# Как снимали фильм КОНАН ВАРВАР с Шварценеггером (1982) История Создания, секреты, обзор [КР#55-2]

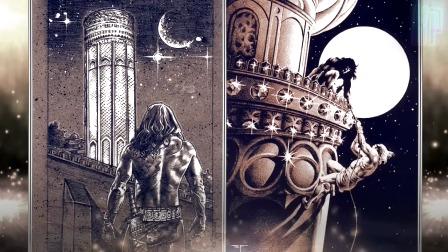2474s
Со своим другом, принцем-вором Таурусом, они взбираются на башню,
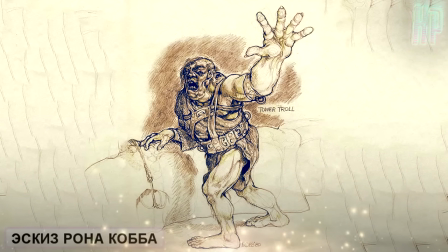2478s
но Конан там встречает сопротивление в виде охранника, трехглазого монстра, третий глаз у которого на затылке.
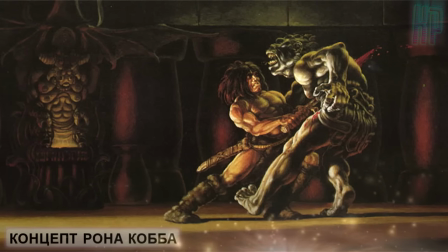2484s
В пылком сражении кимериец одерживал победу. Эта сцена перекочевала и в фильм.
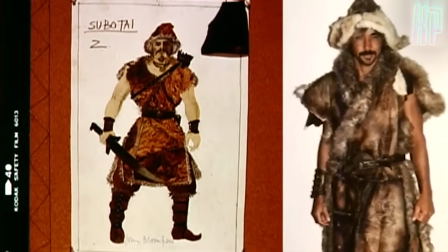2489s
Только монстра, согласно сценарию, должен был убить Субатай, первым поднявшись на башню.
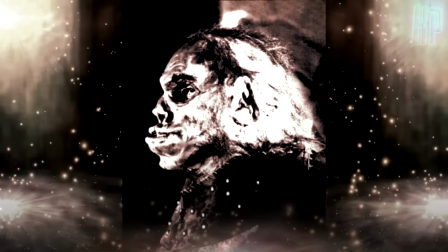2494s
Эти сцены были отсняты, но их невозможно найти. Разве что я смог найти фото самого трехглазого монстра, которого и убивал Субатай.
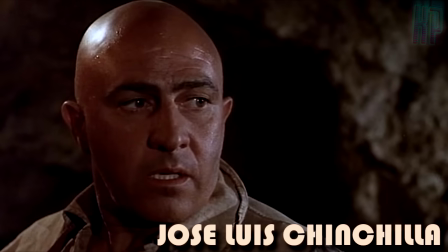2502s
Кстати, под его маской скрывался известный испанский комедийный актер Хосе Луис Чинчилла.
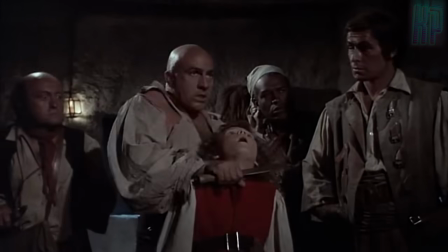2508s
Вот он, например, в «Острове сокровищ» с Орсоном Уэллсом.
Стой! Он наш заложник.
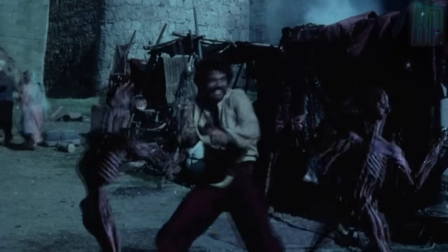2516s
Есть мнение, что эта сцена была вырезана, потому что она создавала атмосферу популярной тогда трилогии о Синбаде,
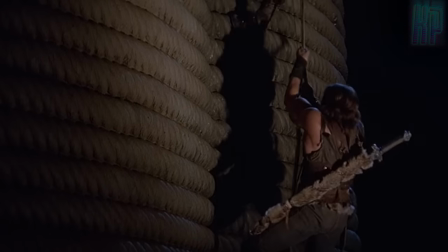2523s
чего Джон Миллиус всячески пытался избежать. При изучении окончательного варианта монтажа можно заметить, что когда Конан и Валерия поднимаются на башню,
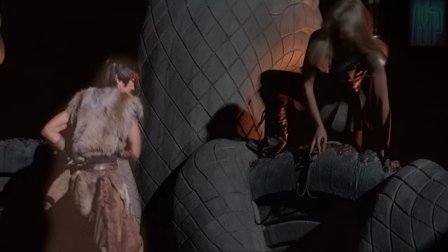2532s
Субатай показан нам уже держащим руку на рукоятке своего меча, как будто он только убирает его в ножны.
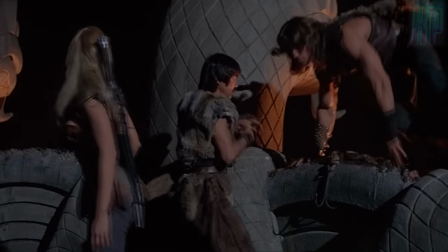2538s
И это как раз потому, что только что тут был замес, который и был вырезан. Что касается Валерии, то видно, что изначально она несет свой меч за спиной,
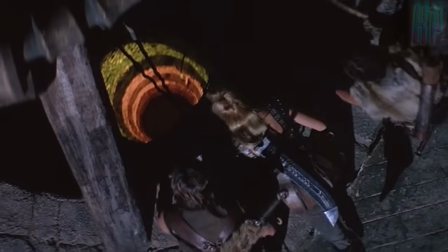2546s
но в следующем кадре она уже держит его в руке, а затем тоже убирает в ножны.
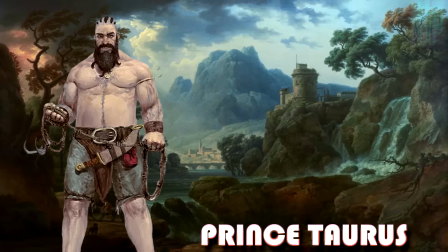2551s
Объяснение этому ляпу кроется также в вырезанной сцене. По роману «Принц воров» отковыривал своим мечом на башне драгоценный камень.
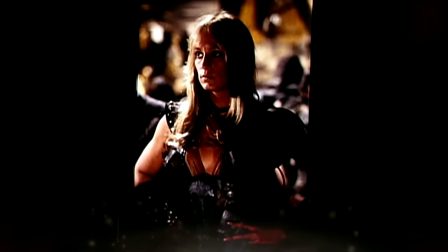2559s
Это же делала в фильме и Валерия.
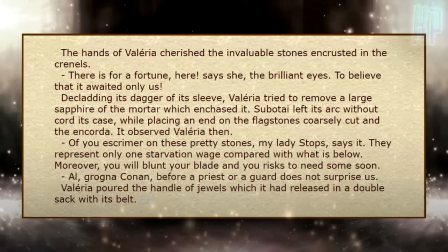2561s
Вот обратите внимание, она увидела свою добычу, потом вырезанная сцена, где она достала меч и отковырнула несколько сапфиров,
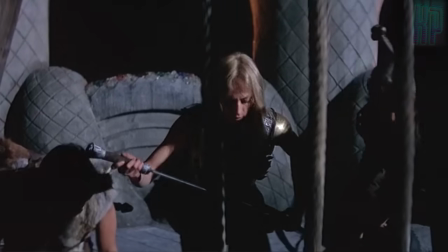2569s
что, кстати, есть в сценарии, и потом уже мы видим, как она убирает меч в ножны.
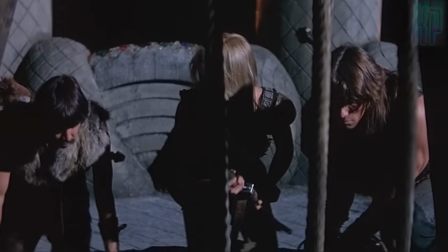2573s
И тогда все становится логично.
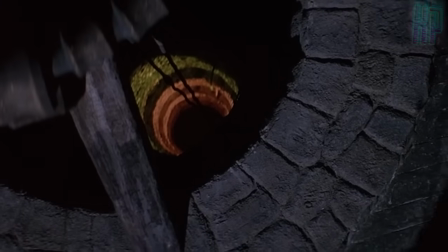2576s
Итак, после нескольких вырезанных сцен, наша троица спускается в 60-метровую шахту, ведущую во внутреннее помещение башни.
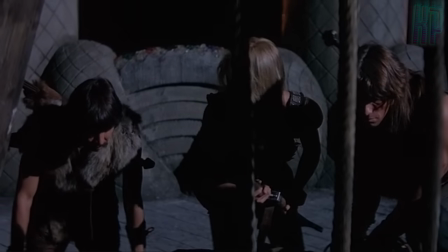2585s Что может так вонять, а?
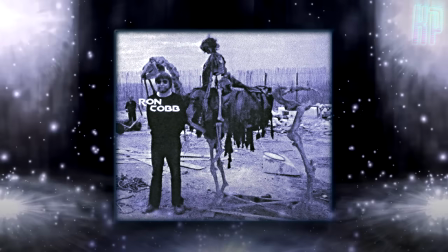2587s
Кобу пришлось применить всю свою изобретательность, чтобы добиться этого эффекта, ибо, естественно, 60-метровый спуск на самом деле никто не строил.
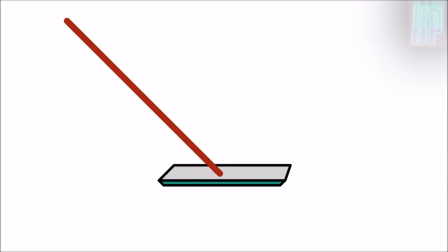2595s
Чтобы создать иллюзию такой глубины, было изготовлено большое зеркало. Его установили у основания башни под углом 45 градусов. Это зеркало отображало еще одну трубу меньшего диаметра, которая была изготовлена сужающейся и была горизонтально присоединена к основанию башни.
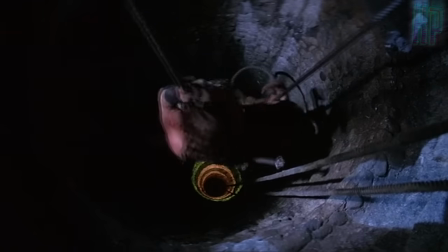2612s
Камера, смотревшая прямо в тоннель, улавливала отражение этой второй сужающейся секции и создавала впечатление огромной глубины.
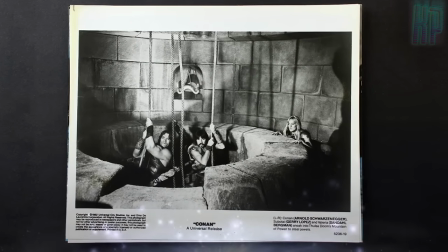2619s
Было только одно опасение: если бы кто-то из актеров сорвался вниз, он упал бы прямо на зеркало, и последствия были бы печальными.
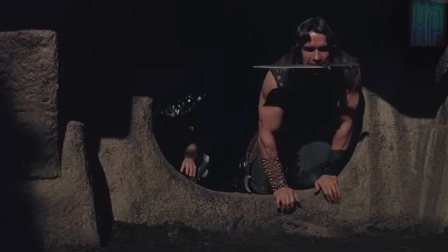2629s
Итак, подземный лаз приводит наших героев в крипту под центром человеческих жертвоприношений,
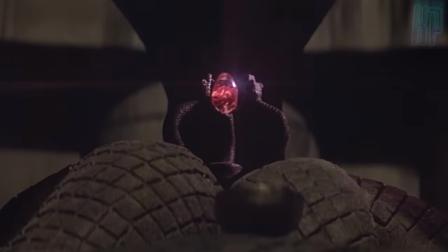2635s
в которой находится драгоценный камень под названием «Глаз змеи». И еще змея, собственно, и его охраняющая.
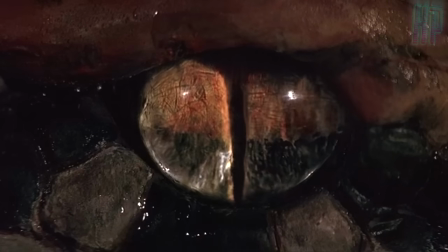2642s Я все вижу.
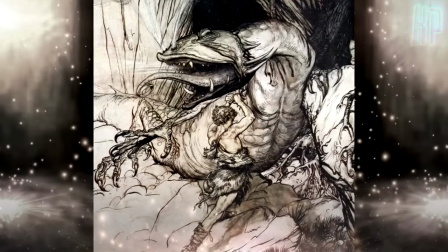2644s
Кстати, само убийство Конаном гигантской змеи напоминает убийство Зигфридом Фафнера в опере Вагнера «Кольцо Нибелунга».
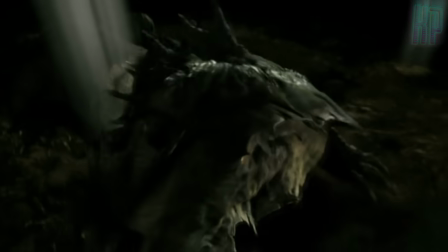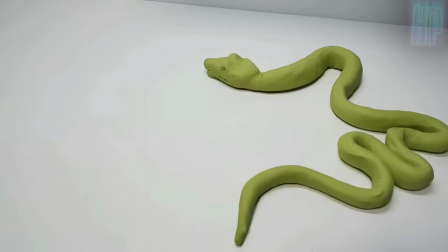2659s
Во время подготовки к съемкам фильма обсуждался подход к созданию змеи при помощи покадровой анимации,
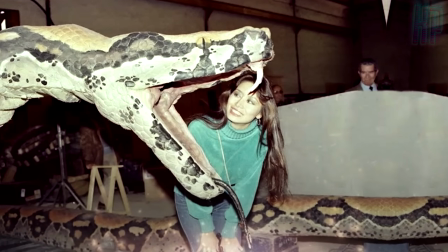2665s
но режиссер хотел, чтобы актеры реагировали на настоящую полнометражную змею.
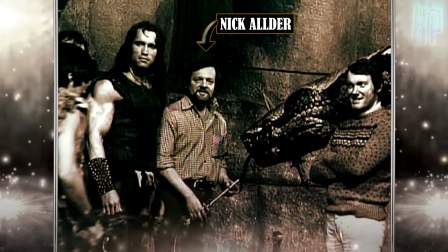2670s
Поэтому перед руководителем отдела эффектов Ником Алдером была поставлена сложная задача по созданию 11-метровой механической змеи.
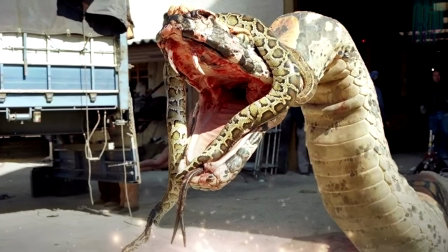2678s
Аниматронный монстр был построен в Англии, а затем привезен в Испанию.
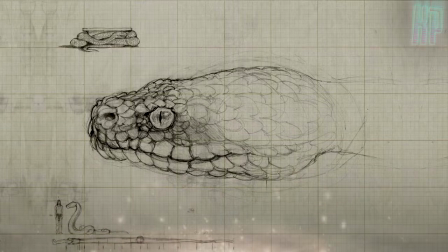2682s
11 метров в длину и полметра в диаметре, с головой 60 сантиметров шириной и 75 сантиметров в длину.
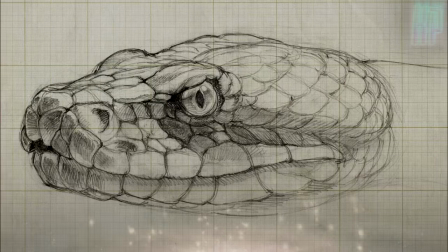2689s
Вот точные размеры этого монстра. За точку отсчета были взяты эскизы художника-постановщика Рона Коба.
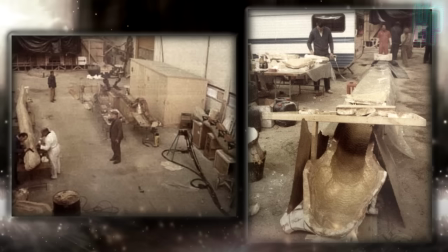2696s
Скульптор Питер Войси изваял шкуру змеи одним большим куском, отлив за раз все 11 метров.
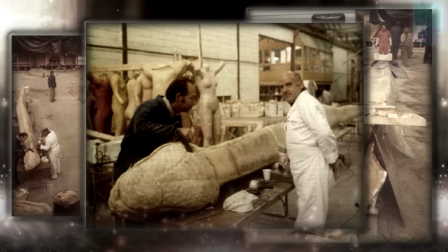2702s
Затем, чтобы правильно продумать начинку, с нее были сняты формы. В сумме около 50 штук.
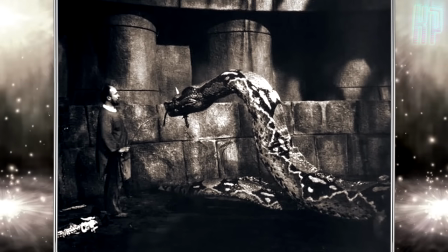2708s
Гигантская змея была создана за 10 недель, и стоимость ее составила 20 тысяч долларов.
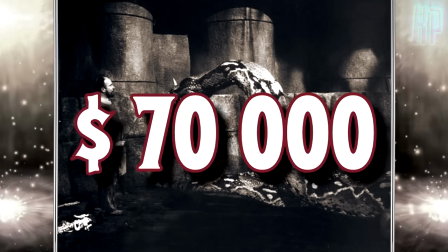2713s
На сегодняшний день это почти 70 тысяч долларов. Недешево, конечно, но оно того стоит.
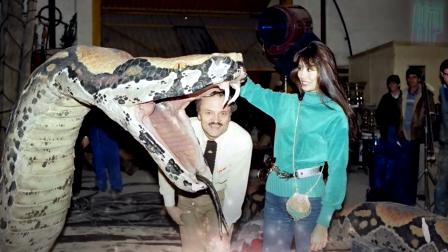2720s
Алдер очень хотел построить первую правдоподобную гигантскую змею в истории кинематографа, и поэтому уделил особое внимание ее конструкции.
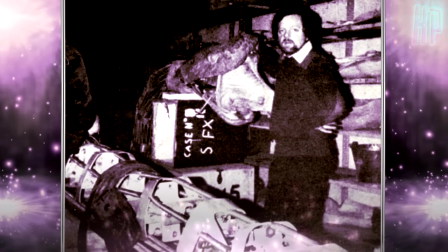2728s
Скелет змеи был создан из дюралюминия, так как этот сплав, используемый в авиастроении, прочный и одновременно легкий.
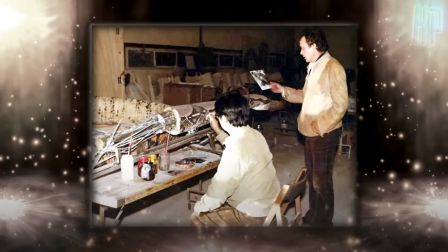2736s
А мускулатуру имитировала система стальных тросов, что позволило создать очень точную копию настоящей змеи в плане ее повадок.
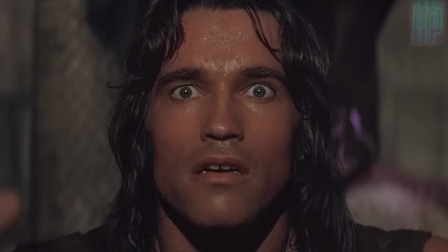2746s
В натуре как живая!
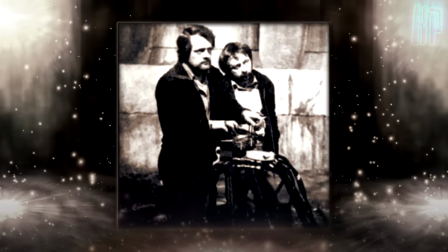2748s
Скелет змеи управлялся гидравликой и был соединен с платформой управления под телом змеи, что позволило обойтись без внешней проводки.
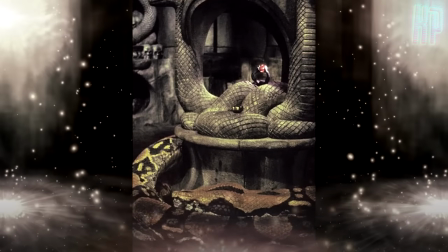2759s
Декорация змеиной камеры была слишком мала, чтобы змея могла быть размещена там целиком,
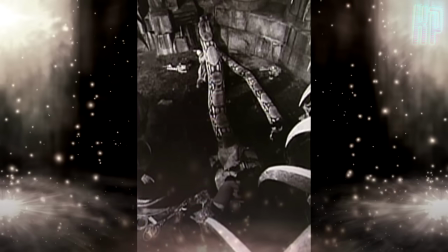2763s
поэтому были спроектированы и построены две отдельные 5,5-метровые секции змеи.
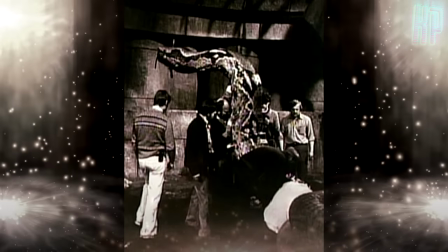2769s
Каждая имела свои независимые внутренние механизмы. Передняя половина была оснащена гидравлическим плунжером с противовесом, который был достаточно мощным,
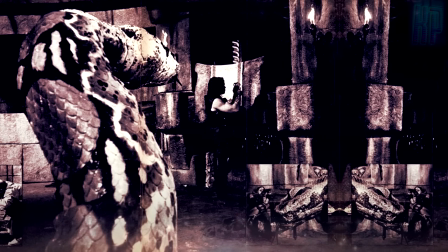2777s
чтобы перемещать по заявлению создателей от 3,5 до 9 тонн.
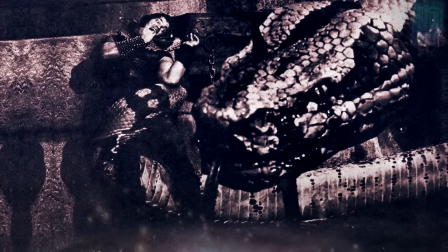2782s
По сценарию змея должна была подхватывать Шварценеггера и поднимать над землей. А подниматься она могла почти на 4 метра.
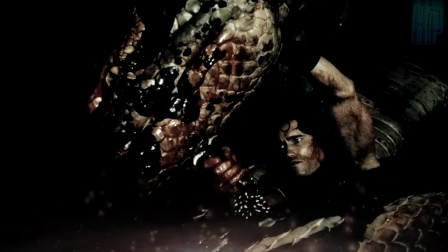2789s
Такая меха-гадюка могла легко причинить актеру серьезные травмы, если допустить ошибки в управлении.
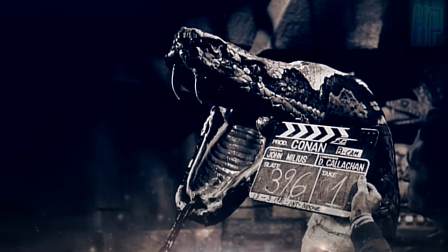2800s
Голова змеи была также тщательно продумана. Ее верхняя и нижняя челюсти способны были открывать пасть в нескольких различных выражениях.
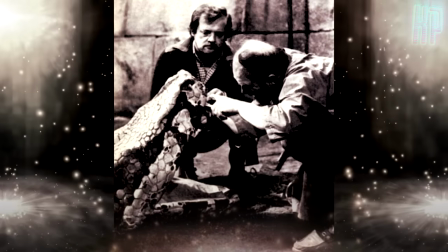2808s
Трубки, проходящие через голову и зубы змеи, позволяли операторам либо подавать кровь из раны, либо капать с клыков ядовитой слюной.
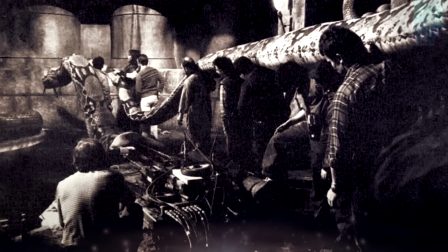2816s
Змеиная камера была оборудована ложным дном. Гидравлика, скрытая под брюхом змеи, позволяла ей двигаться вперед и извиваться из стороны в сторону.
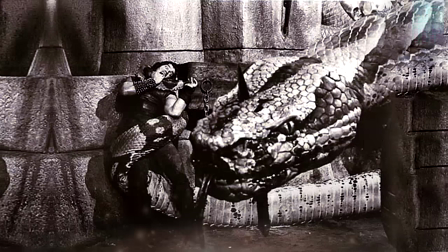2825s
Были созданы специальные шарнирные секции тела, которые могли скручиваться и обвивать Шварценеггера во время боя.
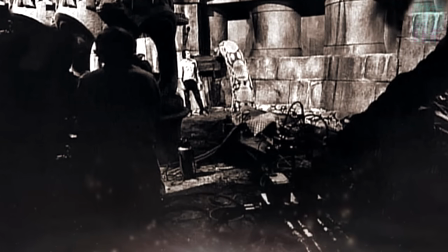2832s
Такие части гигантской змеи управлялись отдельно, панель управления скрывал тщательно подобранный ракурс камеры.
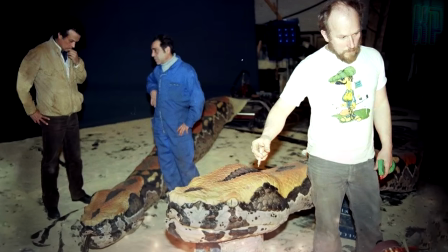2839s
Для отрубания змеиной головы камеры останавливались, и механическая голова заменялась другой ее версией, соединенной с секцией тела и со шлангом для крови.
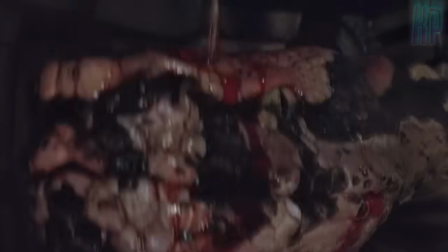2847s
Камера включалась, Шварценеггер протыкал резиновую часть тела, в результате чего получался фонтанирующий кровавый трибьют Говарду.
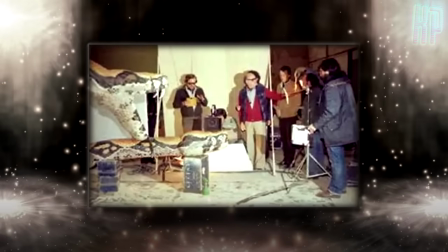2860s
Всего использовалось 3 различных полноразмерных змеи.
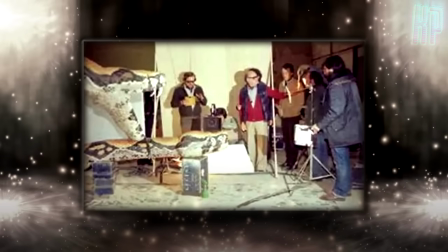2863s
Боевая и со съемной головой, о которых я уже рассказал, и одна просто резиновая с нейлоновым скелетом.
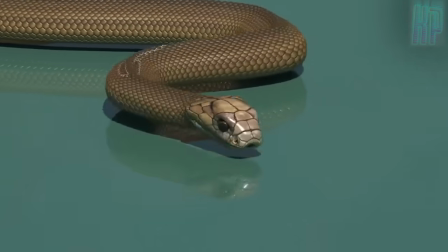2869s
Она была намного легче механической, весила всего 130 кг, и ее Шварценеггер мог таскать и швырять своими силами.
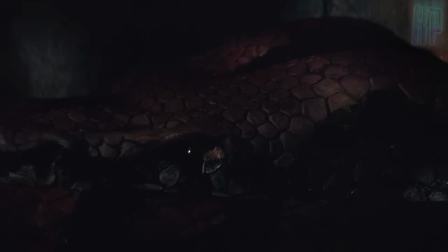2876s
Также эта змея использовалась для неподвижных кадров, где присмыкающаяся просто лежит, свернувшись вокруг алтаря.
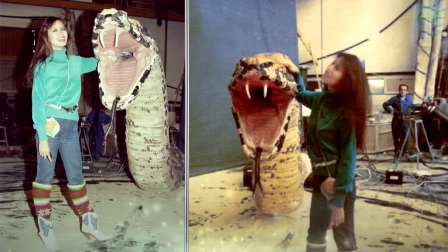2883s
К сожалению, очень многие отснятые материалы со змеей не попали в финальную версию фильма.
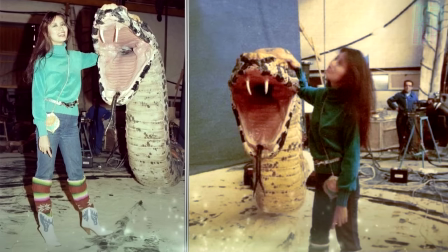2888s
Очень много осталось за бортом.
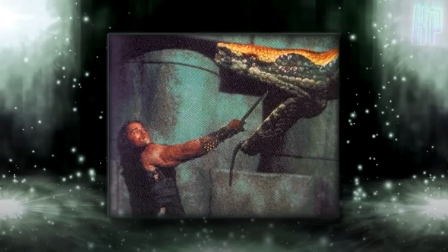2890s
Вот, например, на этом фото видно, что Конан не пронзает змею снизу в челюсть, как это показано в фильме, а направляет ей свой клинок прямо в пасть.
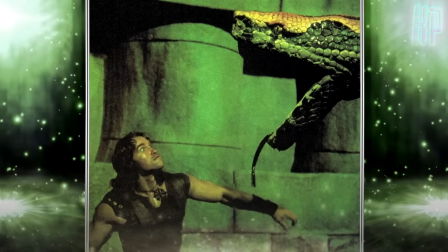2899s
Сам Шварц рассказывал, что снимали сцены со змеей целых 5 дней, и что в том числе змея поднимала его высоко в воздух.
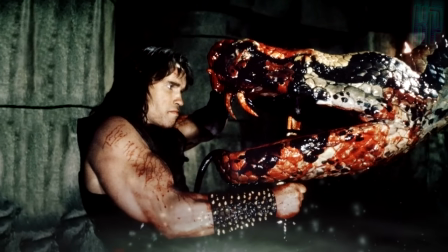2907s
Сцены были очень кровавые, и, скорее всего, поэтому их пришлось вырезать.
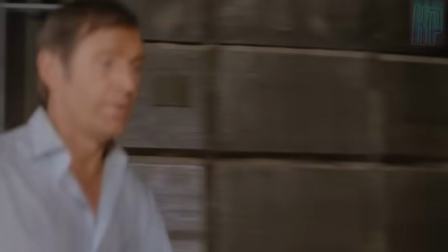2912s Режь! Вот здесь.
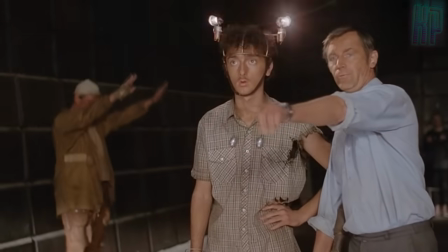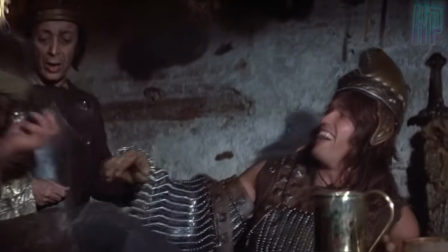2918s
Варварская таверна, в которой наши удачливые воры проматывают награбленное, снималась на чердаке монастыря 17 века в городе Таламанка.
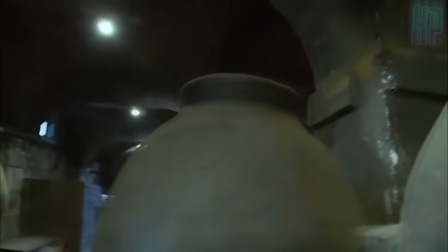2926s
Это был известный центр виноделия, в старые времена монахи владели всей долиной и торговали там винчиком.
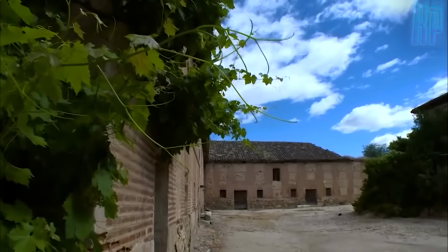2932s
Монастырь более-менее сохранил аутентичный вид того времени,
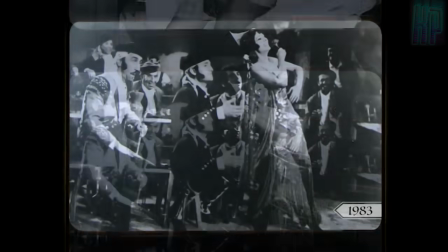2936s
поэтому в 80-е это место было известно как раз благодаря многочисленным снимавшимся тут фильмам и сериалам.
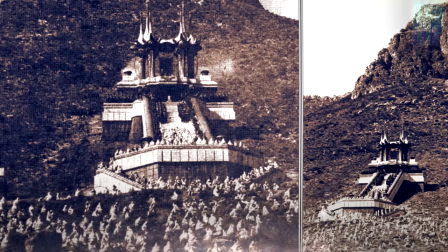2946s
Сцена с паломниками культа Сета была самой массовой в фильме. В так называемой процессии верных участвовало 1500 статистов.